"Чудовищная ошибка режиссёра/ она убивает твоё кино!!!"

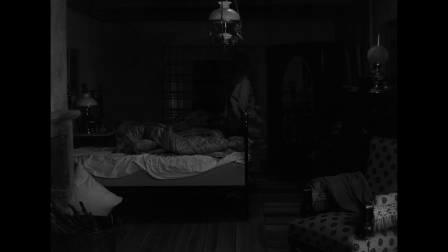4:07 Первые несколько секунд сразу же без слов дают нам представление об отношениях главных героев.
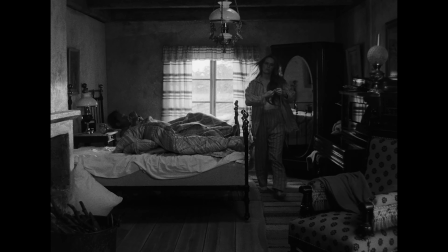4:14 Они спят в разных постелях.
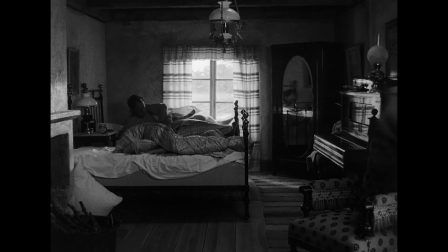4:16 При пробуждении девушка даже не смотрит на своего мужа, а просто открывает окно, не говоря ни слова, и уходит.
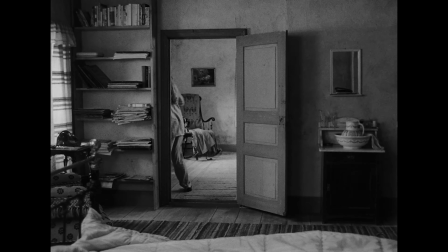4:24 Нам достаточно лишь каких-то 20 секунд, чтобы понять буквально все.
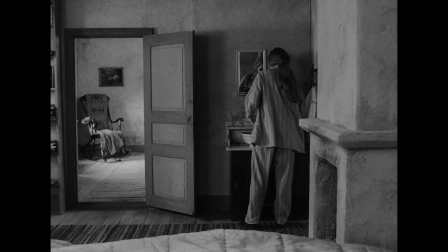4:29 Затем героиня Лив Ульман начинает умываться и стоит спиной к мужу, что явно не просто так.
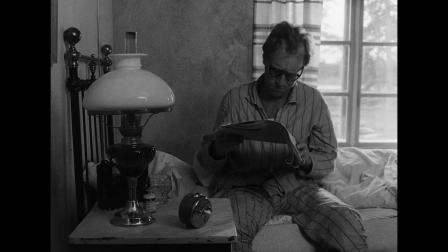4:34 Это один из прекрасных способов показать визуально, с помощью блокинга,
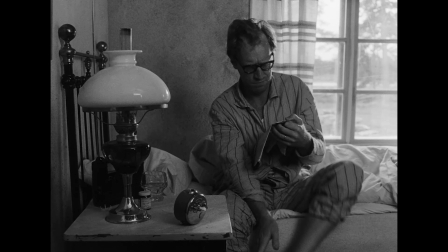4:39 отношения героев, показать, что женщина совсем не уважает своего мужа, что их брак несчастлив.
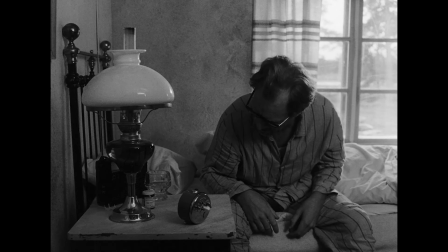4:45 А потом уже герой Макса фон Сюдова отворачивается и начинает делиться своими сокровенными мыслями.
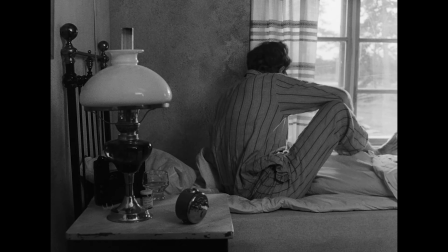4:50 И оба теперь спиной друг к другу, что показывает, как они эмоционально далеки.
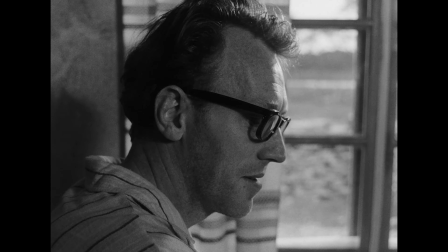4:55 Жена никак не реагирует на откровение мужа и занята своими делами.
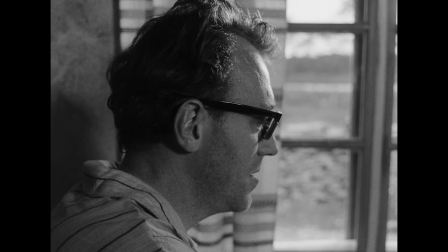5:00 И посмотрите финальный момент сцены, где персонаж Лив Ульман произносит свою реплику.
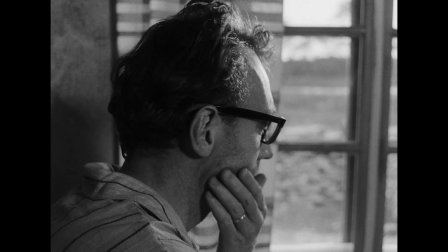5:09 Tänker du inte raka dig idag heller? Ja, om du nödvändigt vill det så.
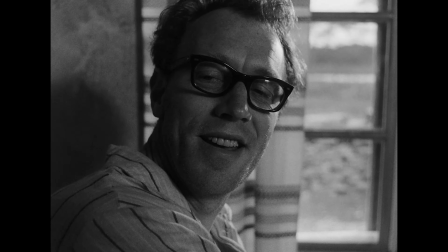5:15 Здесь очень хорошо прослеживается подтекст в словах героини, которая говорит: «Может, ты заткнешься уже и перестанешь ныть?»
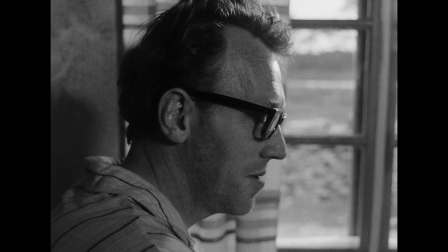5:24 И вот этого не хватает современному кино. Посмотрите, как лаконично здесь Бергман строит повествование.
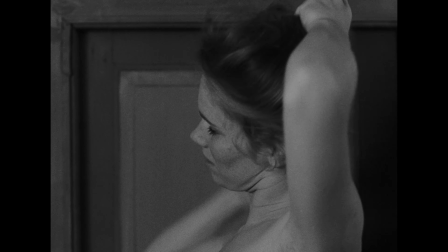5:32 Вроде бы с виду ничего такого сложного, но сразу ясна вся суть и интересно
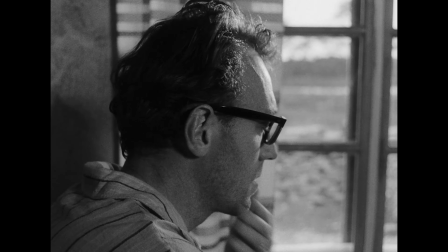5:38 наблюдать за героями и прекрасными актерскими работами Лив Ульман и Макса фон Сюдова. А теперь представьте, что героиня Лив Ульман выдала бы целую тираду своего мужу, что он предается старым воспоминаниям, живет прошлым и вообще стал жалким и так далее. Было ли это так же интересно, если бы героиня сказала, что думает? Я совершенно уверен, что нет. Но и думаю, что сейчас многие сценаристы и режиссеры использовали бы эту тираду.
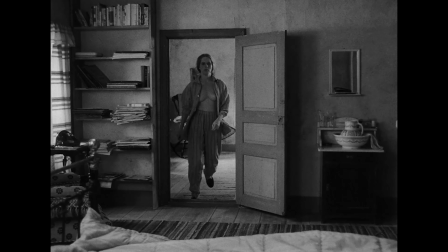6:07 Эта сцена из фильма «Стыд» — это самое выдающееся мастерство сценариста и режиссера,
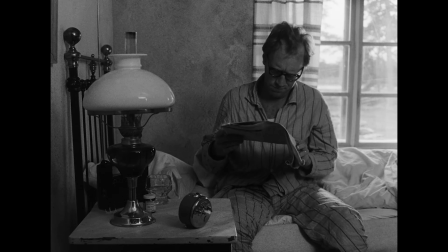6:14 которое постепенно уходит в современном кино. Кстати, всем вам очень рекомендую смотреть Бергмана, а вот этот фильм, на мой взгляд,
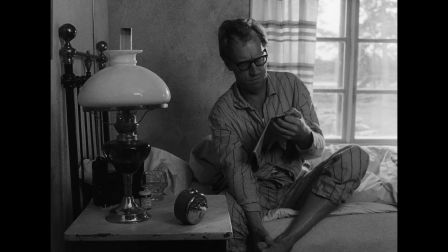6:22 вообще лучший из его большой фильмографии, хотя и не самый известный. Вообще нет ничего страшного, чтобы не написать реплику, а придумать какое-то действие или положиться на реакцию персонажа. Нет ничего страшного в том, чтобы на монтаже вырезать какие-то слова, которые ничего не дают или все хорошо работает и без них. Вообще одно из главных правил монтажа – это вырезать лишнее, то, что никак не двигает историю вперед или не помогает раскрыть героя. Недавно я монтировал фильм из Штатов, и у меня была очень напряженная сцена семейной ссоры, и она была сильна сама по себе. В ее конце главный герой, который стал зачинщиком конфликта, остается один, и у него было несколько реплик, которые по сути повторяли то, что он сделал ранее. Герой психологически уничтожил своего сына и жену, и оставшись один, сел и начал размышлять, что его ребенок просто мальчишка, на капризы которого он не должен тратить свое время. Но до этого главный герой около полутора минут действия показывал все эти слова. Так зачем же тогда нужна эта оценка в конце сцены? Я так мечтал вырезать этот момент, и перед финалом монтажа с величайшим облегчением сделал это и нашел даже драматургическое объяснение, чтобы аргументировать свое решение режиссеру. Я вырезал 30 секунд бесполезного хрона, который ничего не говорит. Я в своем монтажерском сердце и в своем познании бесконечно преисполнился. К сожалению, я не могу показать фрагмент этой сцены, так как фильм едет на всевозможные кинофестивали. Но все же мне кажется, этот пример очень показателен. Также мне хочется поделиться с вами двумя прекрасными сценами из сериала «Сопрано», которые отлично демонстрируют правила «показывай, а не рассказывай».
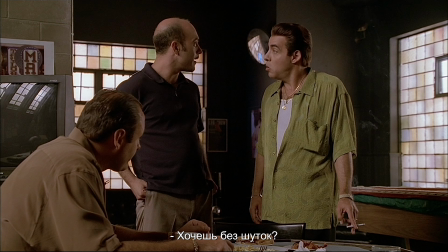8:23 Давайте посмотрим первый пример.
You wanna hear serious? You wanna know what your wonderful fucking coach did?
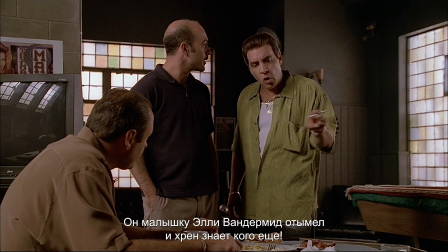8:29 He fucked little Allie Vandermeed, and who knows who else he fucked? What are you talking about?
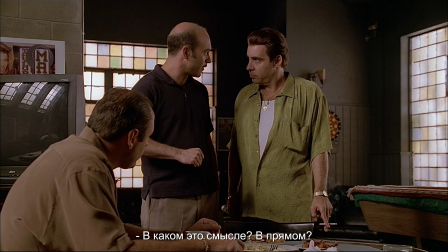8:36 Fucked?
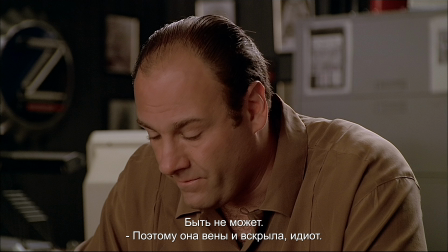8:40 That's crazy. That's why that kid slit her wrist, you stonad. And my daughter should know this shit?
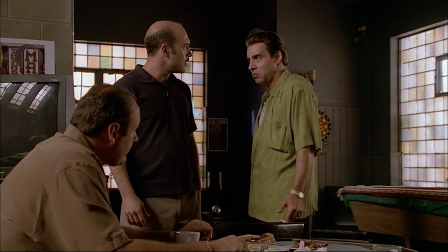8:45 My daughter should have to think about that filth? No. No.
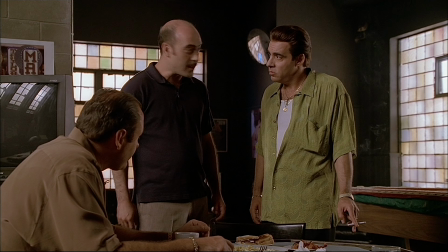8:52 Взгляните, как реакция Тони говорит лучше любых слов.
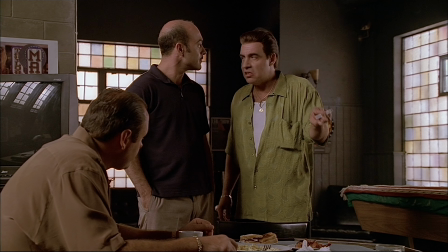8:55 Здесь мы сразу все понимаем, и никакая реплика, подтверждающая слова Сильвио, здесь у Тони не нужна.
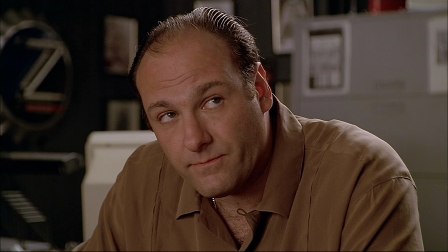9:02 Этой реакции достаточно, чтобы Арти понял, что было совершено изнасилование.
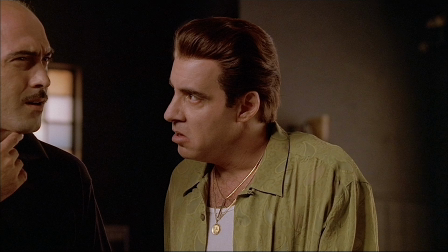9:08 Может быть, у Тони здесь и была реплика, но на монтаже ее вырезали, потому что игра работала, и по реакции все понятно без слов.
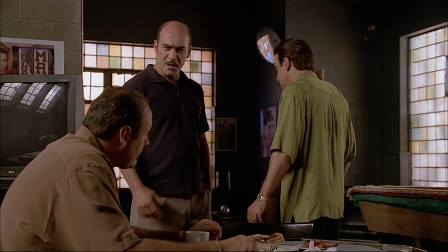9:16 А вот второй пример из «Сопрано».
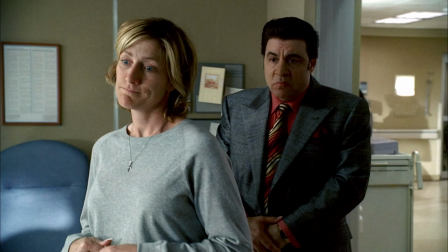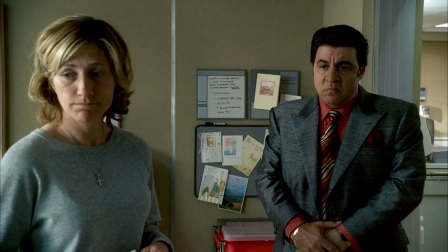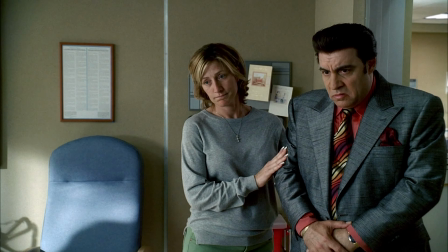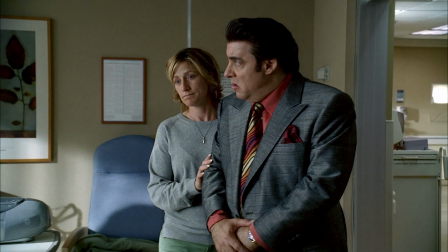9:34 Hello, Father.
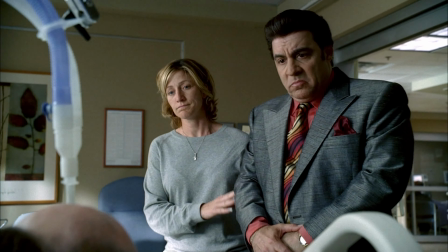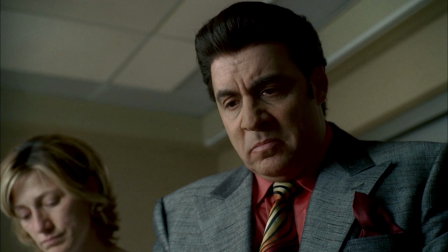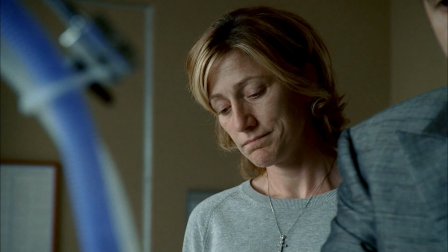9:48 Silvio.
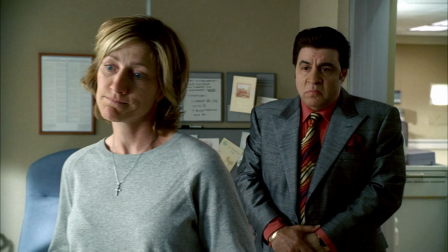9:53 В этой сцене Сильвио, правая рука Тони, приходит к своему боссу в больницу и видит его в тяжелом состоянии.
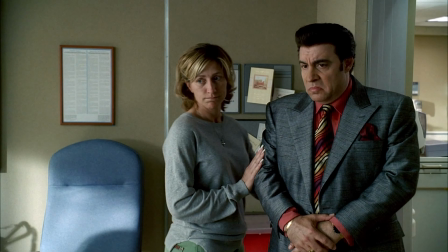10:00 До этого персонаж рассматривал возможность того, что ему придется стать новой главой мафии в случае смерти Тони.
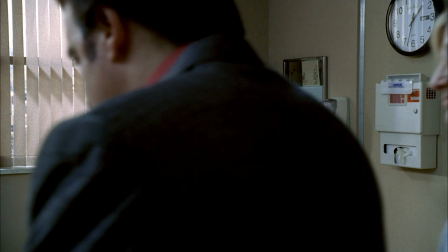10:06 И вот персонаж впервые видит своего босса после ранения, и в его голове явно закрадываются мысли из серии.
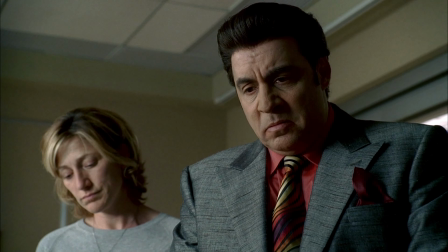10:14 Он не выживет. Наверное, теперь я стану главным. Сильвио не спрашивает, выживет ли Тони, не говорит ничего главному герою,
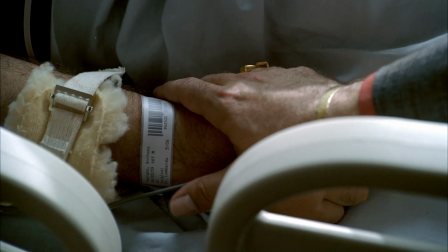10:21 но при этом в сцене все кристально понятно, и все его мысли хорошо читаются на лице. Вот это настоящая сила сторителлинга, которой так часто не хватает в современном кино. Вообще, вам очень рекомендую посмотреть или даже пересмотреть, что может быть даже лучше, «Сопрано», ибо это настоящее сокровище драматургии и режиссуры, по которому можно учиться строить повествование. Всегда старайтесь найти такое решение, которое полагается на действие или реакцию. Они непременно скажут лучше любых слов. Я уверен, это сделает ваши фильмы на порядок сильнее и лучше. В заключение хочу поблагодарить вас всех за просмотр и до новых встреч на этом канале. Всем пока!